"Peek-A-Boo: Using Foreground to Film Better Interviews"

Ever wondered how to transform a simple interview into a visually engaging scene? Let me show you how a simple foreground elements and thoughtful movement can not only add depth, but significantly enhance the production value and captivate your audience. I recently had to film an interview inside of a gym, so we looked for ways to use this large space creatively. From a lighting perspective, nothing was very complicated.
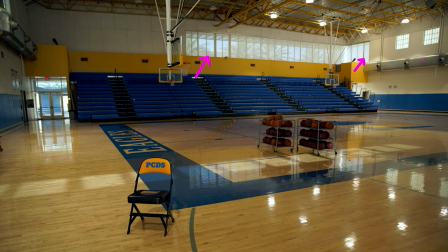0:27 The gym had windows at the top going all the way around, but they used shutters on the sunny side, so we had no harsh direct sunlight shining in. You can see the reflection on the floor from the windows, but we were able to keep all the windows and all the reflections out of our frame.
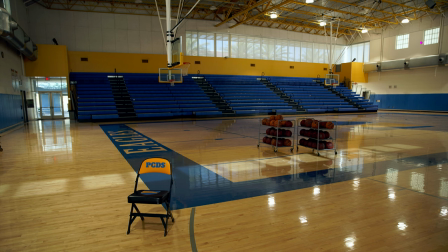0:42 Of course, the gym was full of those very bright lights flooding the space, but we were able to turn half of them off, so we set up on the darker side to make sure we didn't have any lights on directly over our subject. It also gave us a little contrast on the bleachers and on the floor, instead of it being all the same level.
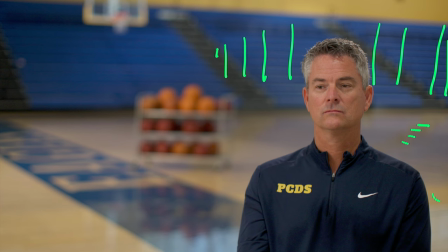1:00 We now have a nice gradient and different pockets of lights and shadows on the floor and in the bleachers, giving our shot some texture. We wanted to frame the bleachers and the basket in the background, so we quickly knew where we would be setting up.
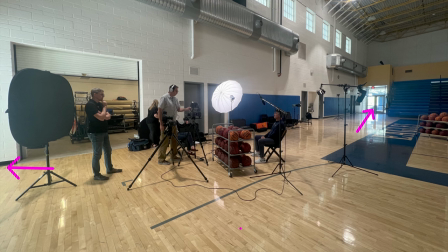1:14 We did have two glass doors to deal with. One we decided to leave in the shot because it gave us some nice reflections on the floor, breaking some of the flatness. the other one is in the front of our subject on the fill side so we had to find a solution well we only had a 72 inch neg so all we
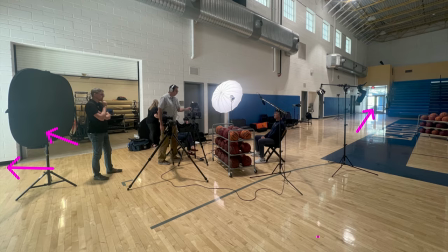1:33 could do was to place it on the stand and move it as close as we can to our subject where it could cover him and protect him from
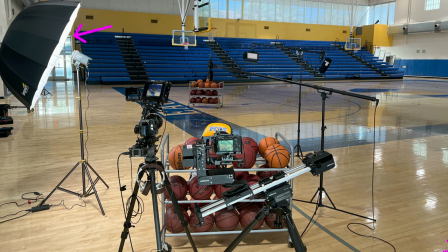1:40 getting flooded by the daylight we bounced our key lights off of a large umbrella to soften the light and wrap it around his face you
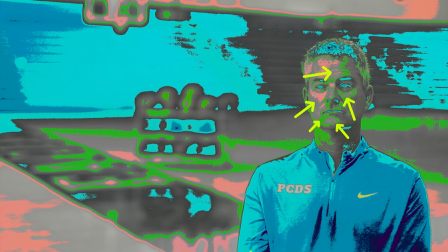1:48 can see on the false collar and the el zone system how much the light wraps around him in a soft gradient and a good contrast ratio.
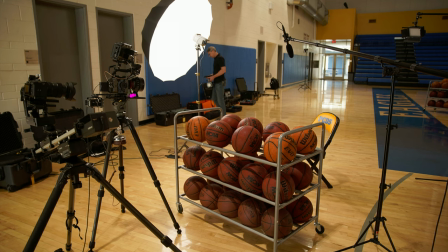1:56 We also set up a small backlight. We are using the FX6 on the tripod and the FX3 on an automated track.
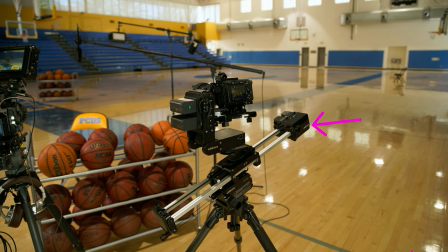2:03 This is the Eldachrone motion system with the Prohead and it was also our first time using their vertical module, allowing us to use the track at an incline.
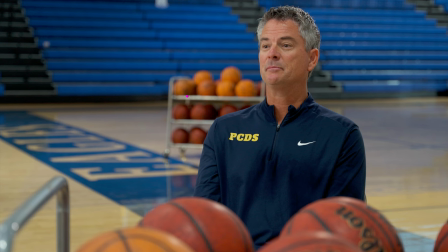2:12 Now, I'm not endorsed by Eldachrone, this is just what I happen to use. We placed a basketball rack in the background to fill some of the space behind our subject's shoulder,
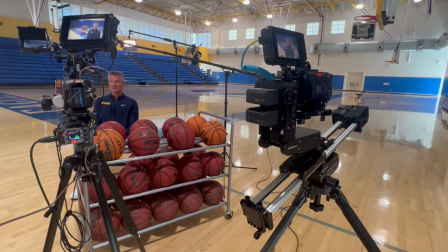2:21 and we used another basketball rack as a foreground element for the camera on the track.
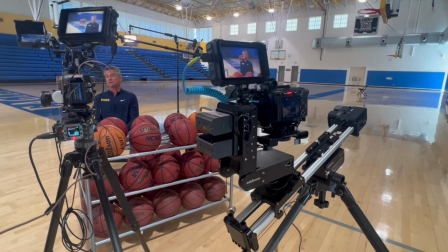2:26 With the track at an incline, we created a movement where our foreground goes in and out of frame.
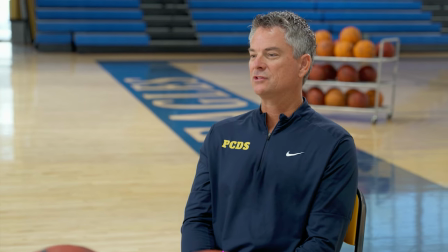2:31 That way, we could use it as a reveal to kind of surprise our viewers. It's not much, but it's something that can really help with viewers' engagement.
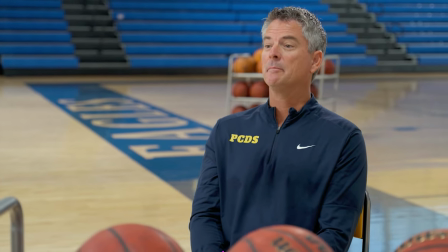2:39 I framed part of the rack at the end of the movement to give viewers a reference on how those balls were there.
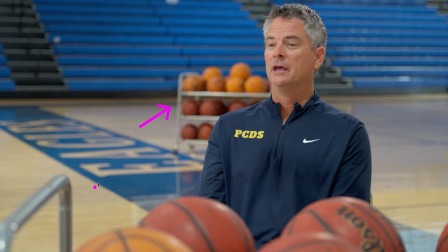2:45 They see the rack in the background, now they see part of the rack in the foreground and viewers know exactly what this is.
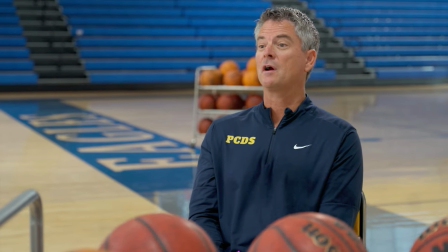2:52 Now I could have made the move more dramatic, like lower and maybe wider, but we also didn't want this to be a distraction.
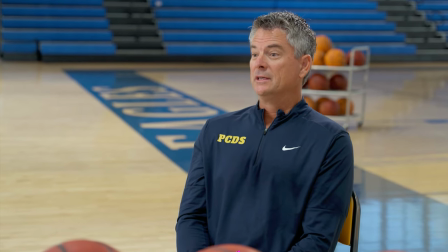2:59 It's enough to add something different than just a sit-down interview. In the background we added a light focused on the basketball. Now our white balance for the room is set to 40k, but we turned the color temperature of this light to 27k to give it a nice warm feel.
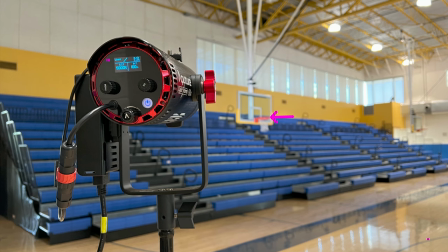3:15 We also shined a focus light onto the hoop in the back. That one is set to 50k to get a cooler feel.
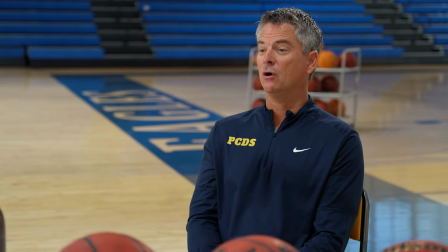3:23 It's all those little details that makes our scene more interesting to the viewers. Hopefully this setup can inspire you to try something new on your next shoot.
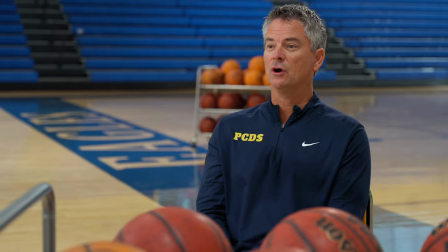3:31 I would encourage you to explore ways to add foreground elements and movement to keep viewers engaged. Thank you for watching this video until the end. As a token of my appreciation, I'd like to offer you my free camera setting cheat sheet. Just follow the link below to download your free cheat sheet. Thanks again and happy filming.